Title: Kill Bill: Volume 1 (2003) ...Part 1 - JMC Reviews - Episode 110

I mean, to seeing the Weinsteins' names on Good Will Hunting, the early films of Kevin Smith, the films of Robert Rodriguez, including probably many people's childhood favorites, Spy Kids, affect those movies or the enjoyment they gave you?
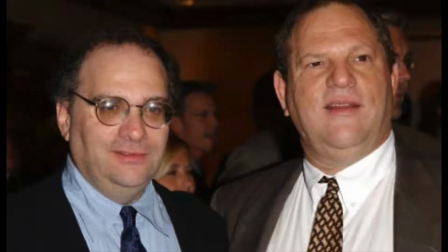5:51 I certainly hope not. At the end of the day, they were just the executive producers.
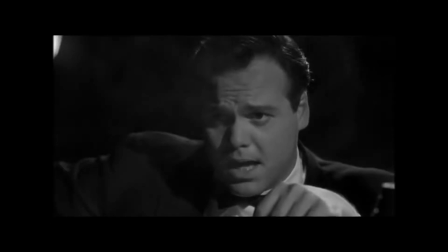5:56 It's the damn money, man. You never know who's a windbag and who's got the goods.
To me, it doesn't really matter. Kill Bill Volume 1 and 2 have been, are, and will always be kick-ass motherfucking movies with some pretty strong badass female leads.
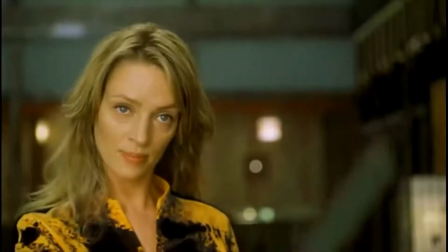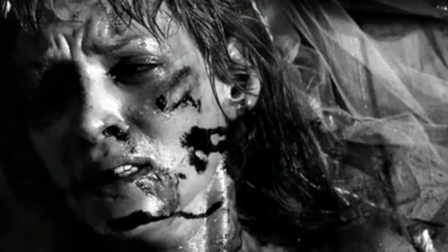6:20 After the film's brutal opening scene, which was partially Uma Thurman's idea, she came up with the opening shot.
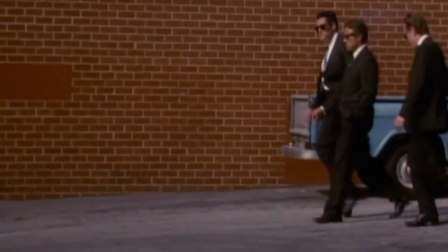6:28 This film continues Tarantino's early film tradition of playing series of events out of order.
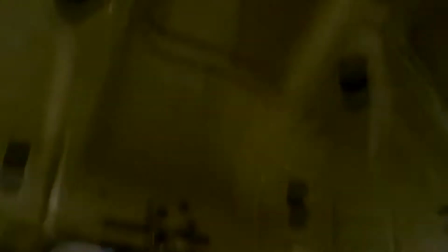6:34 and also having the film play in chaptered segments. Chapter 1, 2.
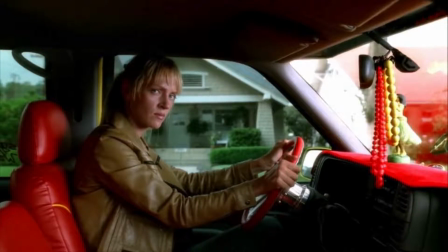6:41 We see the bride over 4 years later, much more healed now, entering Pasadena,
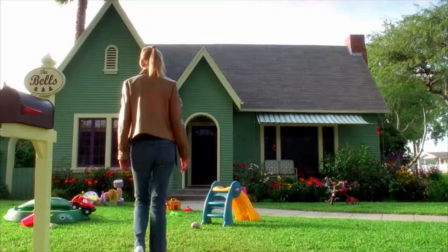6:48 California, and stopping at a suburban home that seems pretty quiet.
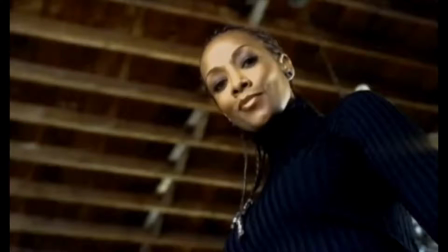6:52 She goes up and is answered by Vivica A. Fox, playing Vernita Green.
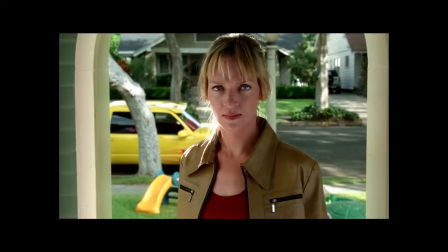6:59 Sarah, I cannot believe you are early.
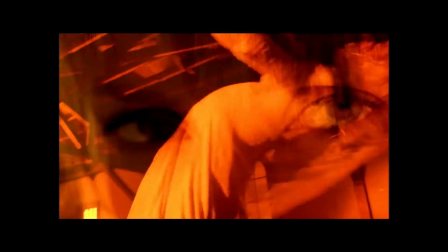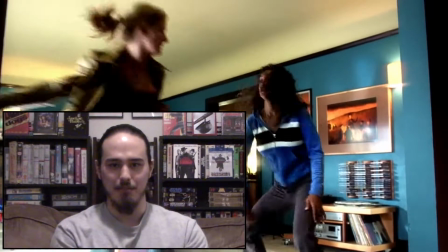7:07 And then a very brutal and inventive fight scene happens, where the two of them fight in this little home,
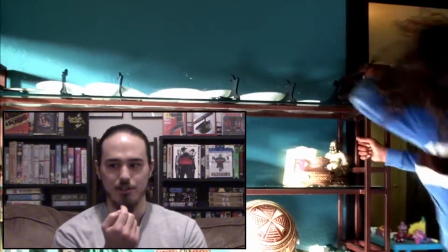7:13 using everything they can find, furniture, kitchen utensils, anything.
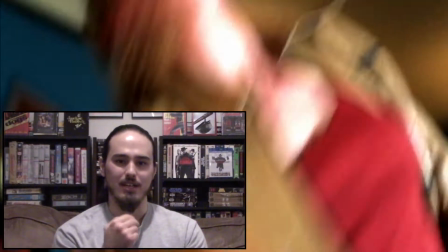7:18 And what makes this scene pretty cool is, well, yes, they get up from their injuries.
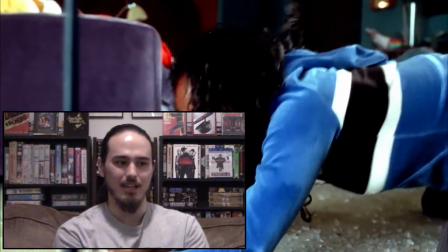7:23 You can tell it hurts, and when they get hit, they don't bounce back right away.
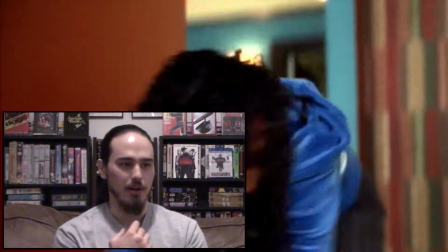7:28 They take a few seconds, like, just to suck it in, walk it off. It feels like a very real, painful fight.
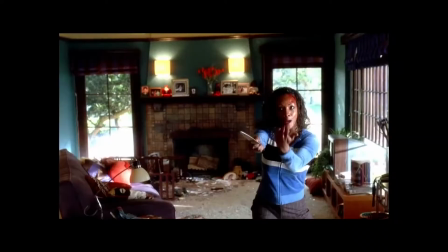7:36 Come on, bitch.
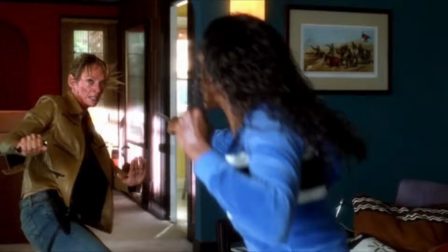7:41 After they both get a knife and find themselves on even ground, a school bus pulls up.
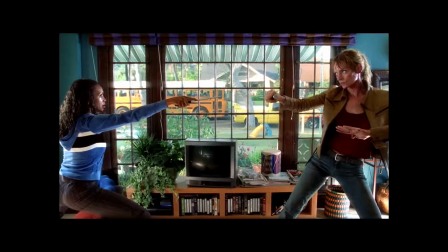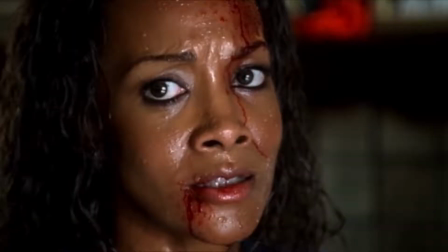7:53 Vernita looks at the bride, showing a bit of desperation, and in a funny moment...
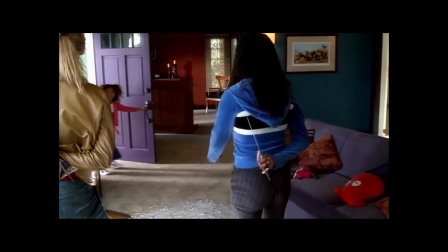7:59 Mommy, I'm home. Hey, baby. How was school?
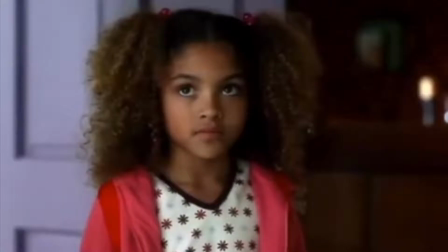8:02 Her daughter, whose name is Nikki, looks a little freaked out, but because there's no immediate danger going on,
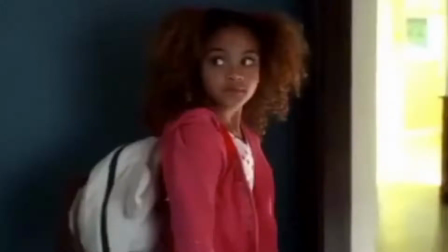8:10 she doesn't spaz out, and while this kid doesn't have anything deeply major to do, the way she acts
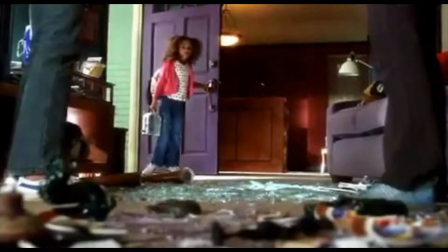8:18 feels a bit believable as far as how a little kid might react seeing such a mess
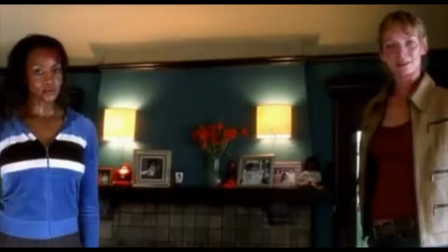8:24 and seeing her mom and this other person she's never seen before look all bruised.
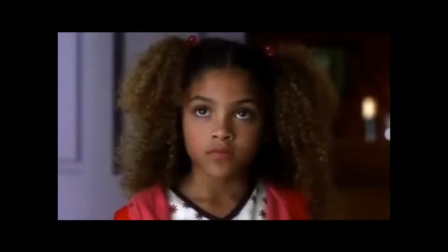8:32 How old are you, Nikki? Nikki? Just asked you a question.
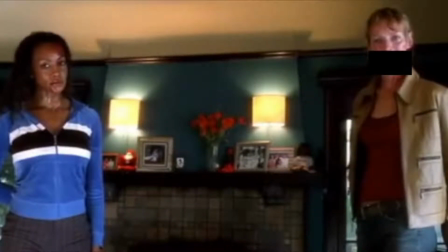8:38 And because, I guess, Tarantino wanted to keep the bride's name a mystery until he thought it was appropriate, every time the character or another utters her name, it's bleeped out.
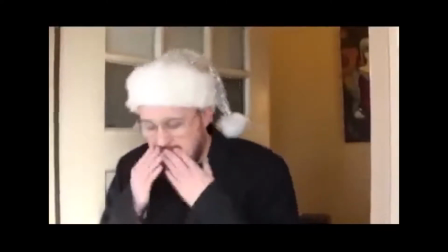8:49 That sounds f***ing stupid. What the hell was that?
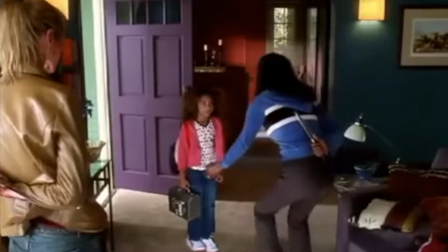8:53 And Vernita, trying to remain calm for her kid, tells her to go upstairs.
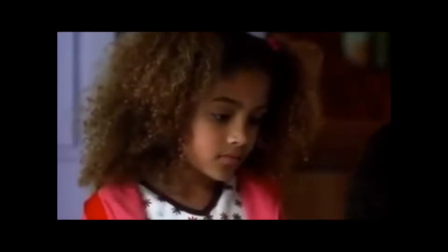8:59 So you can go in your room now, and I want you to leave us alone till I tell you to come out. Okay?
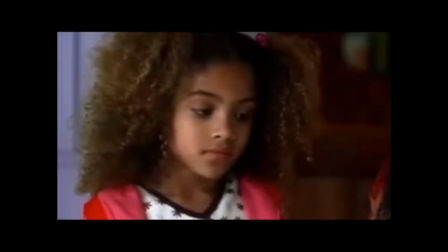9:04 Nakia! In your room.
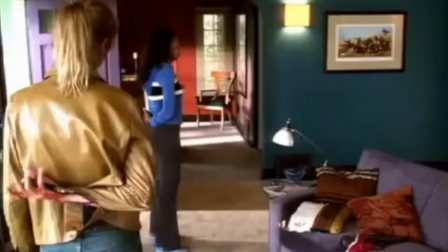9:08 After getting her daughter to leave, it seems that Vernita and the bride reach a temporary truce.
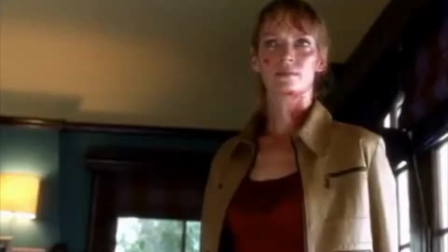9:14 And, well, this is pretty cool. Tarantino, he's one of the few film writers, directors who could pull this kind of thing off.
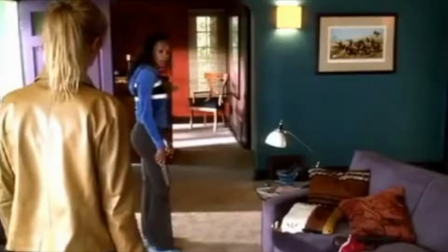9:22 After really trying to kill each other and just destroying the house, they take a break and she asks, "You want some coffee?"
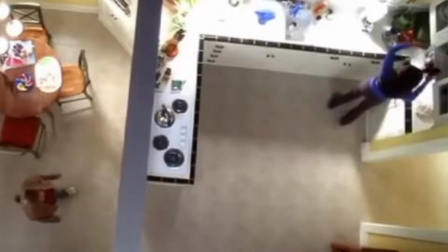9:31 "Yeah, sure." It's interesting and cool because you know what these characters are thinking.
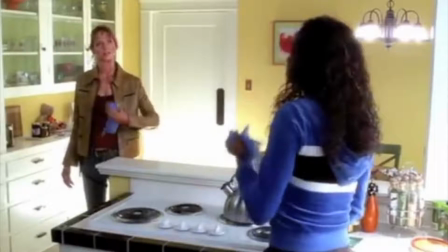9:37 The bride wants to kill her, but doesn't want to do it around her kid.